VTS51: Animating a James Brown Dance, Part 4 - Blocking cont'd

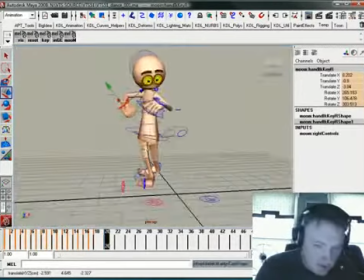You can probably sell that just a little bit more.
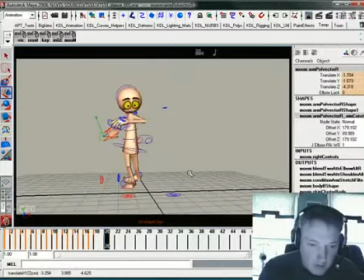I'm going to drop him down a bit so we have a better silhouette between the two of them. Like so.
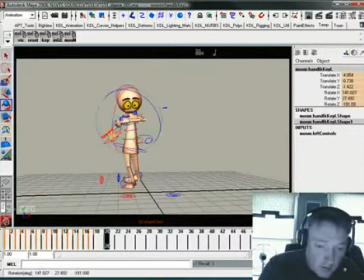Take that hand back like that.
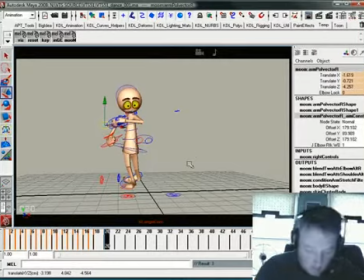Okay.
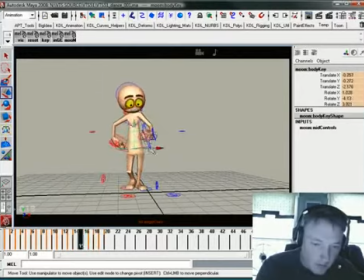And I'll figure out how these hands get there from point A to point B. There's some gimbal fun right there. From here to there to there. It's actually not that bad. I'll take this one, set a key,
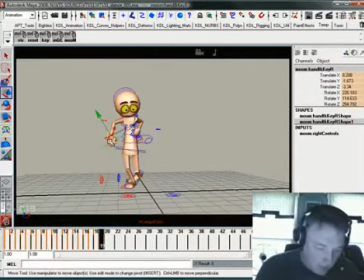and I'll kind of make it more like the one that's following just kind of so it kind of snaps back there to kind of help that wind up and then this hand right here of course is going through his body so we will um start
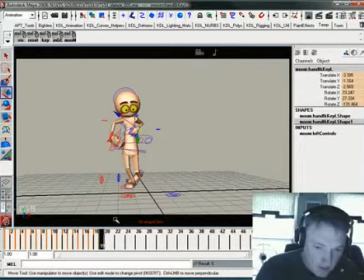to kind of split the difference here kind of pull that off
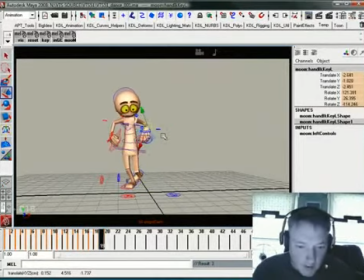so what we have here is he goes back gets set and then he does this little
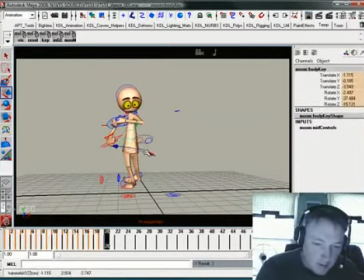move, counter, rotate thing right here where he's coming around to the right. That's really not reading that great. So I'm going to put a little bend in his chest right here to kind of help that read. And we could probably do a little bit there with the hip too.
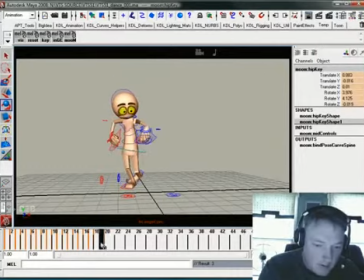There we go. So we get that sense that he's kind of spinning around to the right. We could still really sell that quite a bit more. There's going to be a second camera angle to this once he does the spin, because he's going to end up facing that direction.
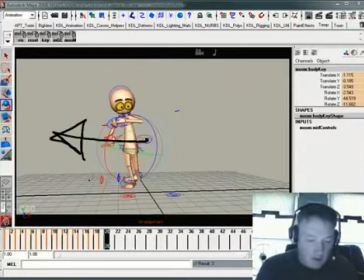So we're going to have to do a cut on this spin, and we'll probably end up handling that after we're done with this.
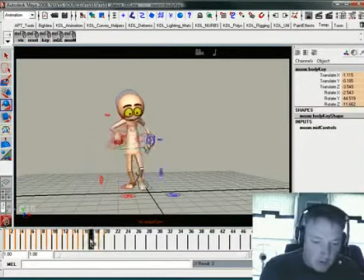So it's like so. So he winds that up. One of the things that I like to do when I'm doing this stuff is I kind of build out an extreme along with everything else.
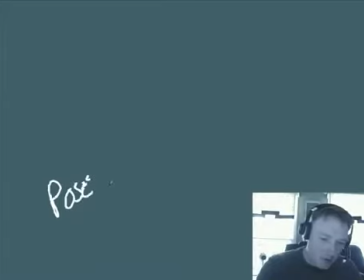because you got a pose and you're going up and you're hitting another pose and then you got this moving hold thing that's going on during this moving hold
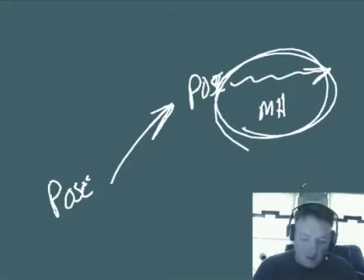you kind of have to define that you don't want to be sloppy about it don't want to let the computer do that work for you so what i do is i kind of create a pose plus which is just a little bit more of that you know you just call that an extreme
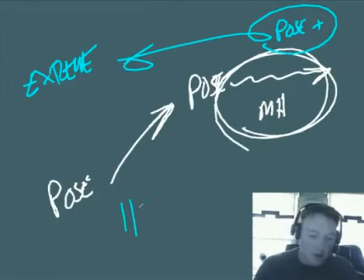and it really helps me when I'm blocking this stuff out with the drawings to really help define the end of the hold because then when
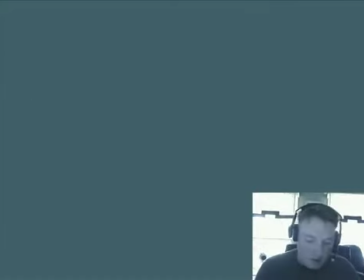I throw stuff over to linear or to spline there's something
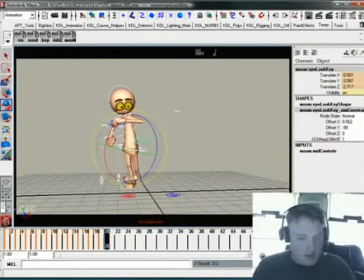there to kind of mark the end of that moving hold and it doesn't just hit a pose and it kind of starts sliding into the other one.
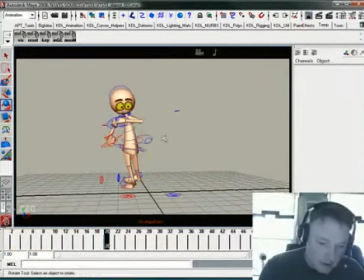So what I'm going to do here is I'm just going to take this whole thing and just kind of create a slightly more extreme version of it
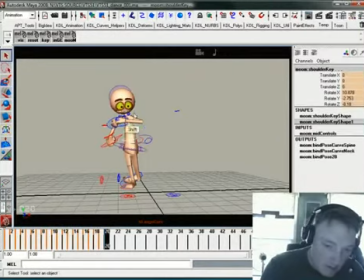where all these various bits are just pushed just a little bit more.
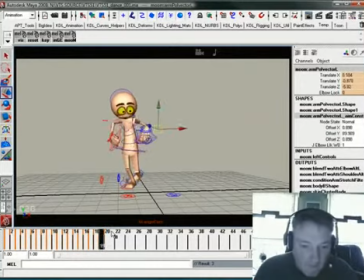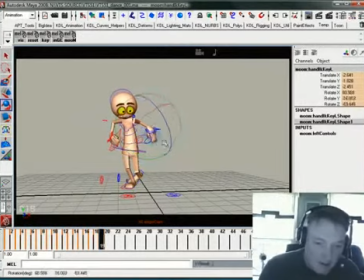I need to drag that hand right there. I'm just realizing that as he comes forward.
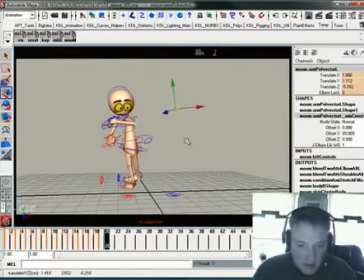Slides back, comes forward. Probably need to do that to help sell that.
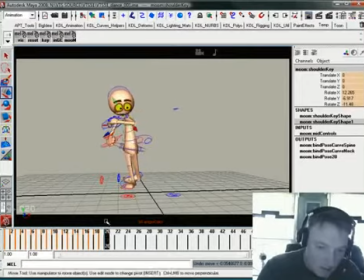That right there, he's just a little a little too turned. That's just a bit too much.